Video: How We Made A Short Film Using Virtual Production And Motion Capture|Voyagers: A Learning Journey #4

So recently it's just been working around the edit in Unreal Engine, so that's bringing in all of our video files, our motion capture of both face and body, and just assembling this timeline as you would with a traditional piece of editing software but inside Unreal Engine. So Unreal's cinematic workflow allows you to use things called timeline to nest game objects, animations,
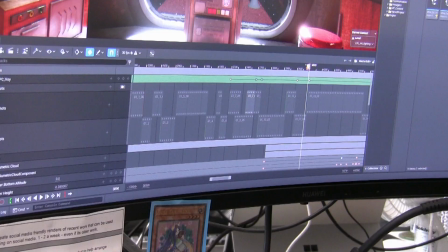sound, media, all sorts of things, onto a sequence that will play and keep things constrained and lined up.
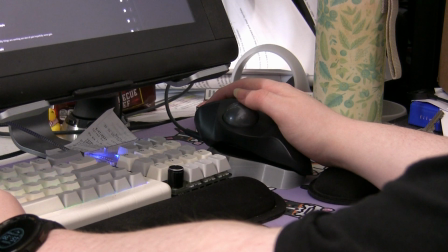I'm currently setting up the shots for the planet slide section of the film, so it's just bringing the motion capture data in and then putting it on the timeline.
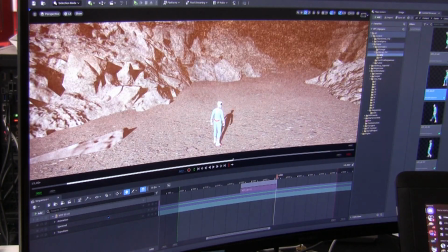So this is using the motion capture data that we got from the motion capture shoot.
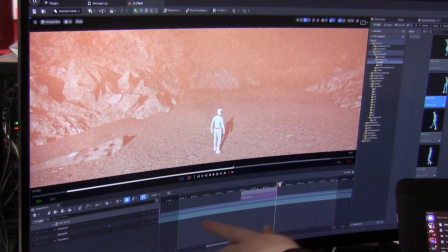We've retargeted it to our model, we've brought it into Unreal Engine, and now we can move our guy around for a while. In terms of the content itself, it's nice to put all the stuff that's been in the back of my mind into practice,
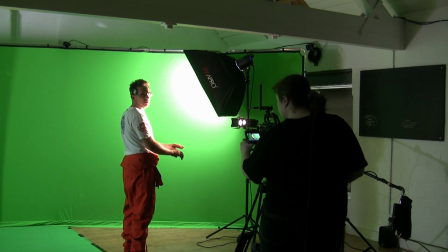taking that theory and turning it into practical knowledge that make it this really standout project for me and unlike anything that I've ever done before. Virtual production offers a unique blend of traditional filmmaking and animation. It leaves itself open for those moments of being able to to be there with people, a crew, what no we're going to do this differently we're going to experiment we're going to try something new so yeah it's just that flexibility that brings virtual production to be this really useful tool does it replace traditional filmmaking no absolutely not but i think that they are places for them both to exist where they can be appreciated for their values and negatives
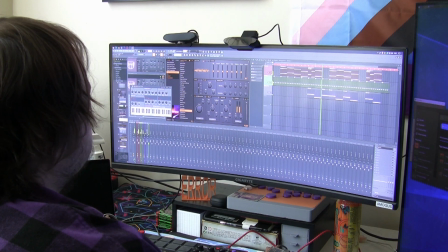i've enjoyed doing the sound effects like just watching through a video with no sounds and then just like dragging, dropping, even if it's just like footsteps. You just drag the footsteps in and position them in the right place.
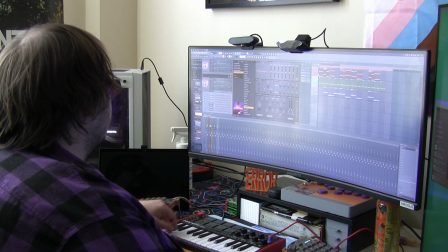And then it starts to feel like the full thing. And once you've got all the sound effects in, you've got like 20 tracks. You press play and it's like, oh, it actually sounds pretty good.
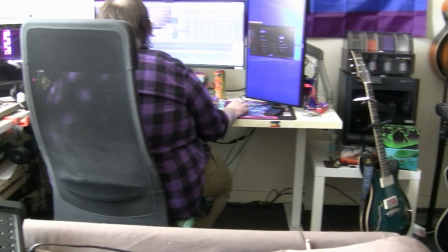Making an atmosphere track for Voyagers is just trying to get the mood of space.
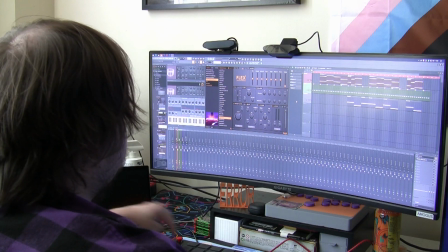A sense of dread.
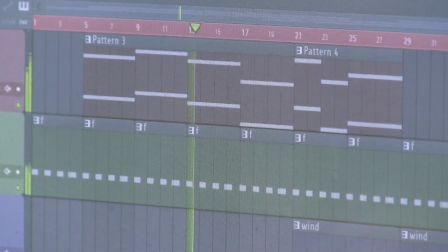The longer the no, the more dread.
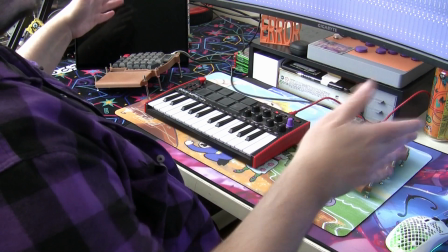For the full piece it is just like the whole audio track from start to finish and then any sound effects as well we need.
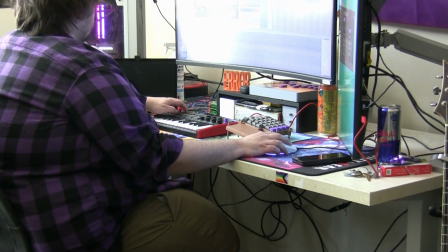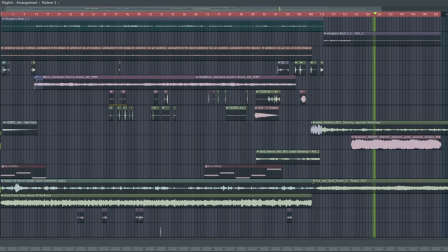There's a lot of just trial and error and just seeing what fits the vibe.
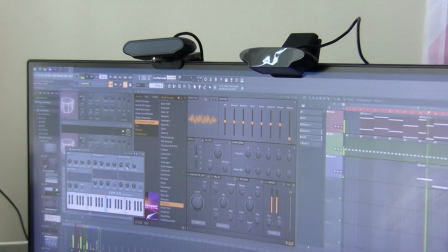It's done pretty well from not knowing what I'm doing to now having a slight understanding of what to do. I think it would be interesting to see what people think about the finished product. I want them to not know how many people were involved in making it so they can be like oh this
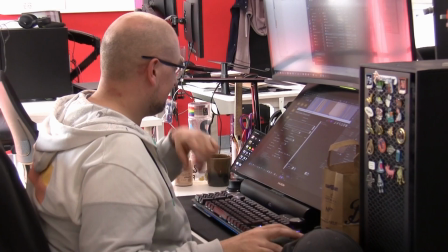might be a big team or it might be a small team but then you realise the creative side of it has been like four people. I think that's quite impressive that you can get all of this stuff done. I think it is positive to assume that everything will go wrong and then the only way is up. So things have gone wrong. I'm currently like changing the eyes on some shots because things are just happening that shouldn't be happening. The entire team got Covid. In the space of a week we went from like a full team working at full speed to I think by the Friday I was the only one in the office and then I tested positive and then I was off for a week. So yeah that was quite disruptive.
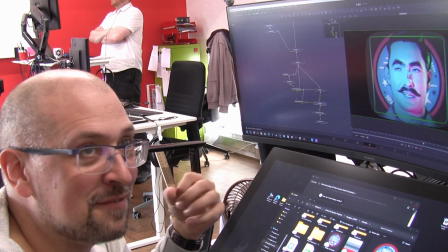I wanted a real kind of like 60s, 70s video early TV kind of vibe to it.